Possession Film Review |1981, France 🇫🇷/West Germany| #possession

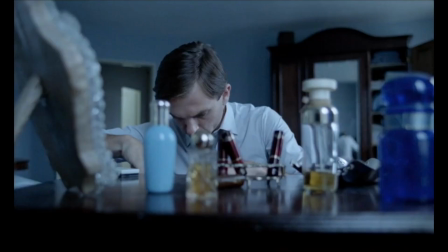0:14 I've never seen a possession film quite like this before. This is an electrifying, nasty little piece that I'm unsure why it took me so long to visit, as I'm a horror fanatic myself.
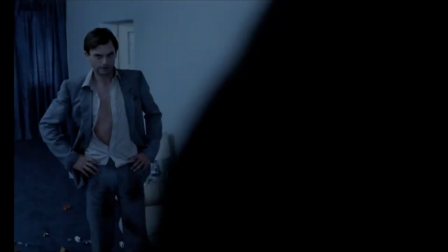0:23 This film does not allow you time to slow down or breathe. It is frantic and chaotic, and unfolds at a pace that honestly causes vertigo and motion sickness.
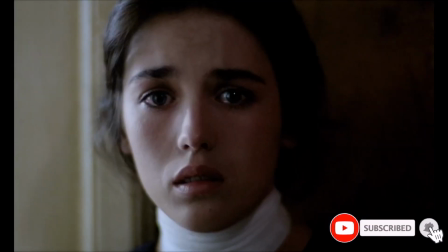0:30 Within the first shot, I knew this was going to be one hell of an adrenaline ride, and I wasn't wrong. This is one terrifying watch that burrows under your skin, and I absolutely love it.
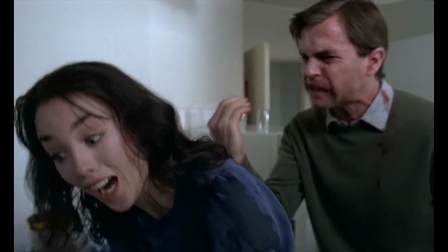0:37 Welcome back to my channel, travelers. I hope you're doing well wherever you are. Today I would like to share with you an evil, relentless little horror called Possession that changed the way I see the possession genre forever.
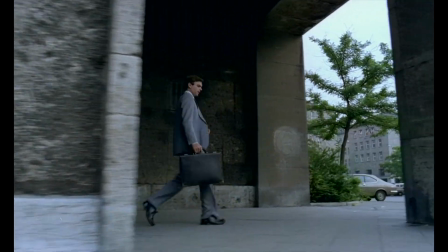0:46 This is not your typical possession film, far from that. It's more in the line of a bad trip infused with body horror.
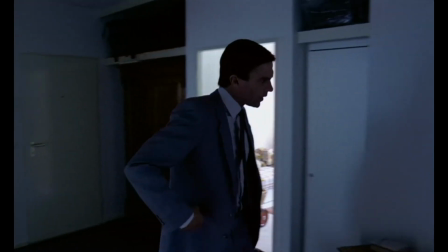0:51 They don't and probably won't be able to recreate something similar in the future.
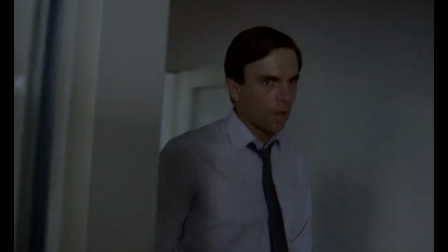0:54 I don't recall having such an unhinged and intense experience in such a long time, and Possession reignites that hope in me, that cinema can still be an experience that is unique and out of this world,
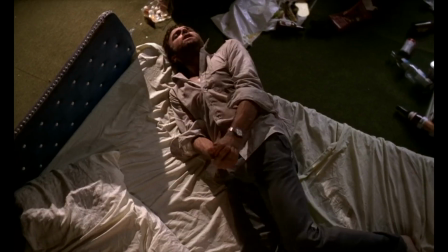1:02 and how it can take something as simple as the idea of possession and turn it into a mind-bending, unrelenting ride.
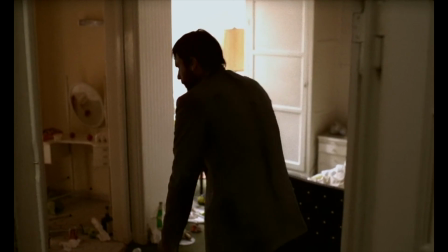1:07 This film is all the above and better, and must be seen in order to understand how well crafted and well acted it actually is.
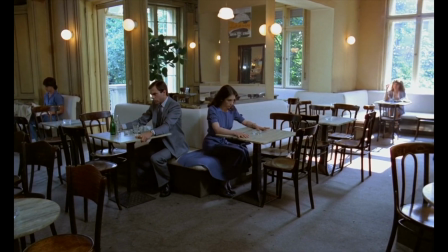1:12 Let's start with a brief synopsis first.
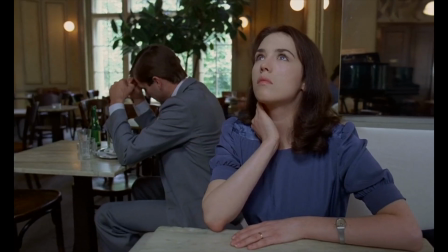1:14 A woman starts behaving erratically when she asks her husband for a divorce, but very soon we find out that something more sinister is at play, and of course we can pretty much guess what that is,
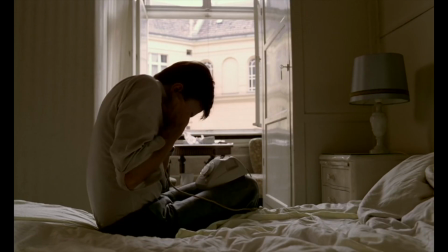1:22 as the title tells you that. What made it interesting was how the title directly tells you what the synopsis is about,
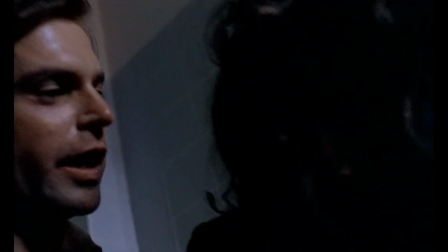1:26 yet the film kept me altering between how maybe it isn't a film about possession, maybe it's just a dysfunctional family and divorce at play,
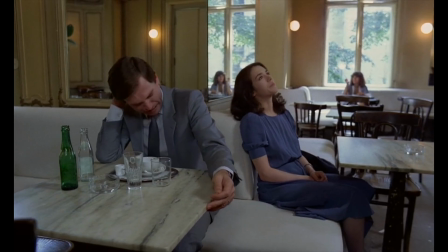1:32 maybe it is not related to the metaphysical after all. This alternation was all due to the phenomenal acting that kept the film grounded.
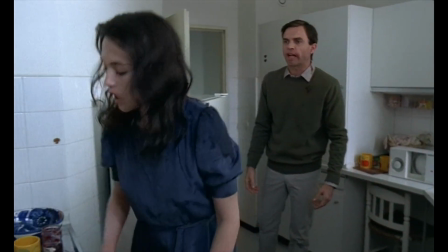1:38 If you were to enter the film without much of a context and not know the title of the film, you're probably not likely to realize it is a horror film. I like that.
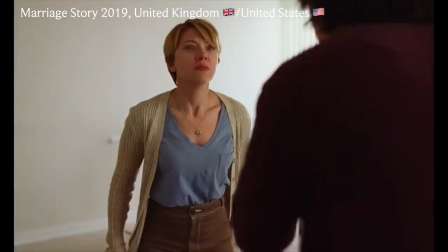1:45 Watching this film, Marriage Story kept popping into my head. I guess they're similar in the way that both films cover the theme of how divorce affects a family and the effects it can have on one.
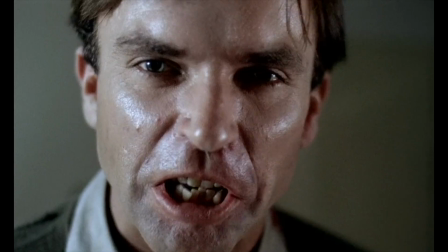1:53 But here, Possession feels like if you take Marriage Story and completely flip it 180 degrees and then dip it in petroleum,
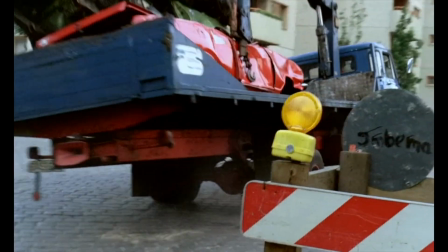1:58 light it on fire, while having a bunch of people trample and parade over it frantically. I know it is a weird analogy, but once you see it, you understand what I mean.
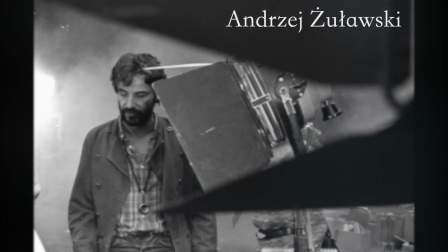2:05 This is what this film feels like, and it is chaos to the max. Possession is directed by Andrzej Zulawski, known for going against mainstream films.
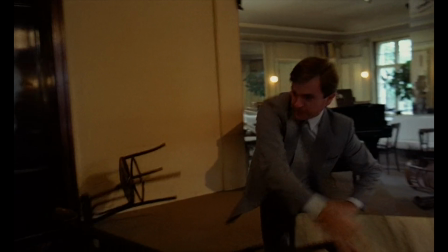2:11 He attempts to stay as controversial as possible. Well, clearly Possession is doing just that. The film was so controversial due to its nastiness.
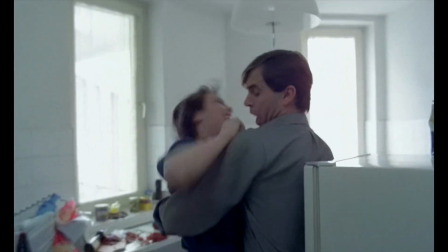2:18 It was banned in the UK for almost a decade and heavily edited in the US in order for it to be released. This film also breaks the rule of filmmaking multiple times, and mind you,
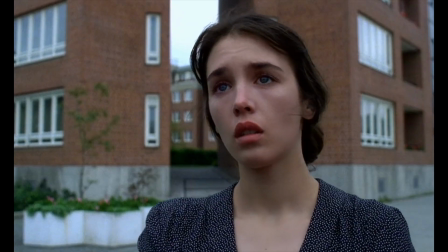2:25 this film was made over 40 years ago. So, how did this film come to be? Andrzej Zulawski wrote the screenplay when he was going through a divorce, and clearly that incident had a heavy toll on him.
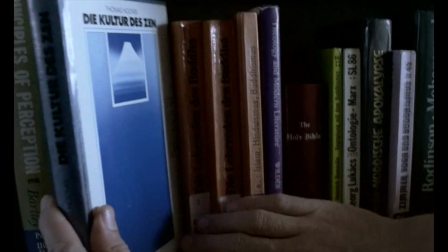2:34 He took the anger and frustration from his divorce and combined it with the idea of possession to show us the horrors behind it, creating one of the most terrifying experiences I've had in a long time.
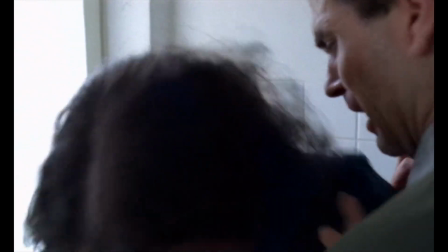2:41 His anger completely paid off, as this was a deep dive into his mind. It is a personal horror film, and that's what makes it so effective.
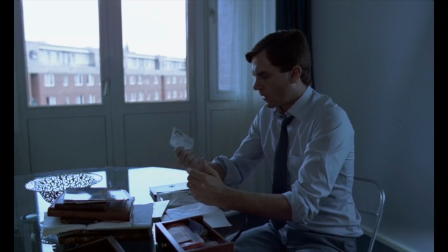2:47 I've never seen any of his other works, but now I'm going to have to attempt to hunt them down.
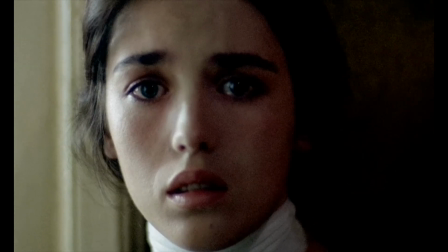2:51 Let's dive in and talk about why this film is a damn good demonic film, and why I'm placing it up there with my favorite horrors.
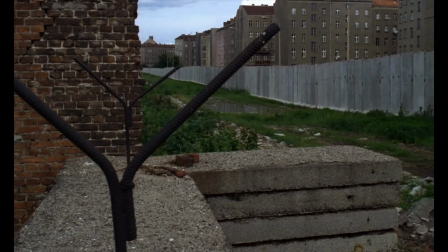2:56 Within the first frame, I immediately realized the effect and magic of the 1.66 to 1 aspect ratio, and boy does it work well with this film.
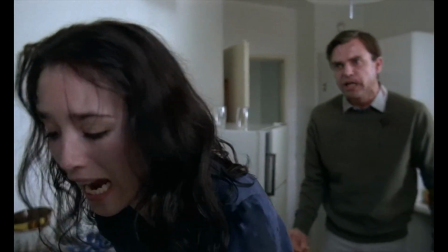3:03 The aspect ratio choice allows and delivers a more claustrophobic effect.
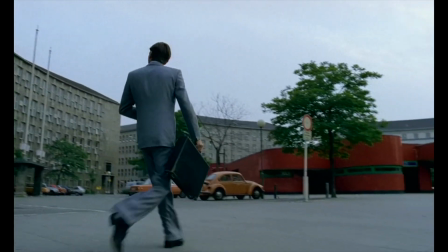3:06 It feels tight and cramped, and everything feels more intense when capturing the background space where everything feels open and wide, making it feel like there's no sense of protection from any angle.
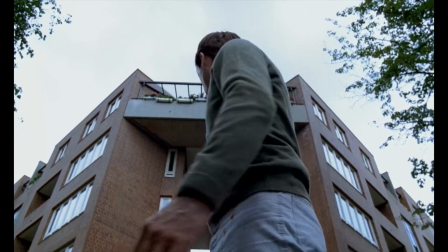3:15 You feel very vulnerable, even in a big open world, as if everything is going to cave in and there's nowhere to run.
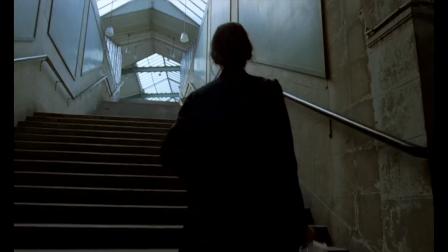3:20 It adds to the tension and hits you right in the face, and that is all achieved within the first few shots.
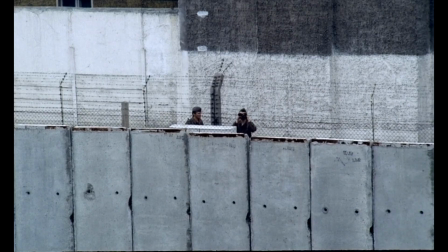3:24 And when paired with its haunting score, I was immediately glued to the screen, and that is how the film opens. What I really love about this film is its top-notch cinematography, its phenomenal acting,
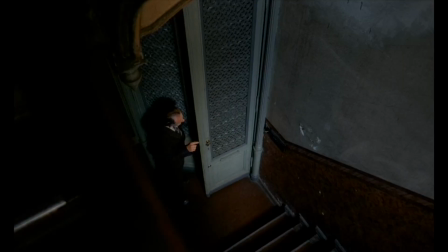3:33 and I mean phenomenal, tight edit and terrific score choice. This film is perfect.
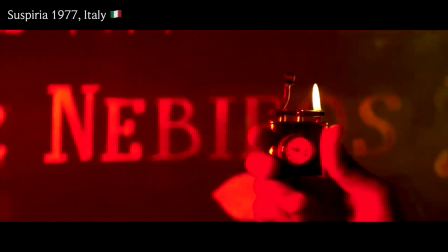3:36 This is one of the best horror films I've ever seen, and it is up there with my favorites like Suspiria, or even classics like Halloween.
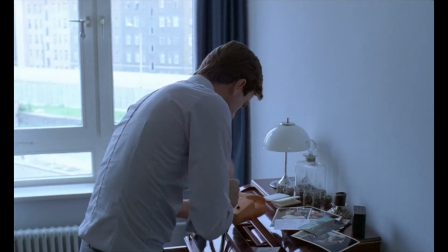3:42 How it took me so long to finally see this film is really beyond me. Let's first start by talking about the cinematography by Bruno Nueten, cause that is what stood out to me the most.
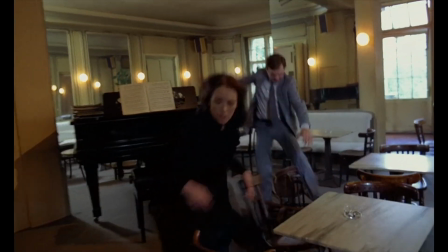3:50 I've never quite seen a film being shot like this, at least I can't think of one off the top of my head.
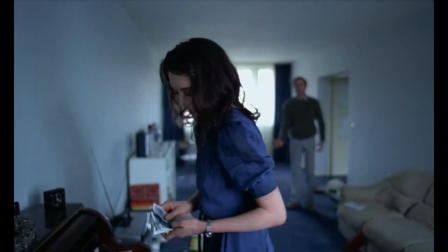3:54 The camera work here perfectly captures the chaos unfolding, and it is achieved through the constant maneuvering of the camera.
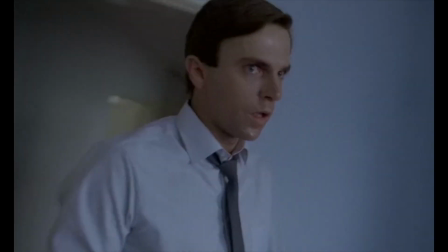4:00 It never stops moving, not once. Yes, you heard me right.
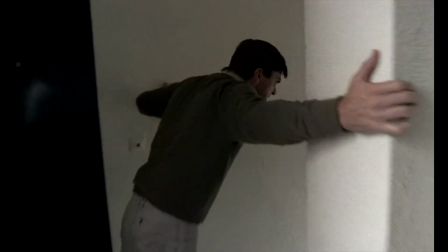4:03 The cameraman is always up and running, following our characters everywhere as they navigate around the surroundings, from the wide open train stations to the cramped apartment.
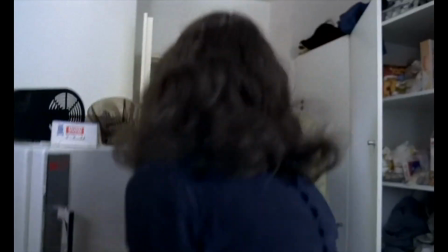4:10 We're always on the go, always on the move, and there's no slowing down, even if you want to. And even when the camera does slow down, it is still handheld, so there's still a sense of shakiness to it.
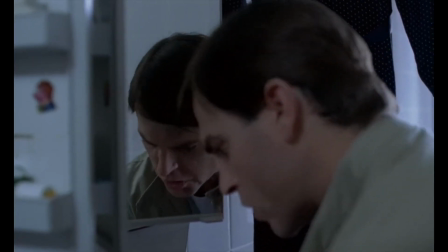4:19 But that doesn't mean the pace is decelerating, as the characters are still moving within the frame.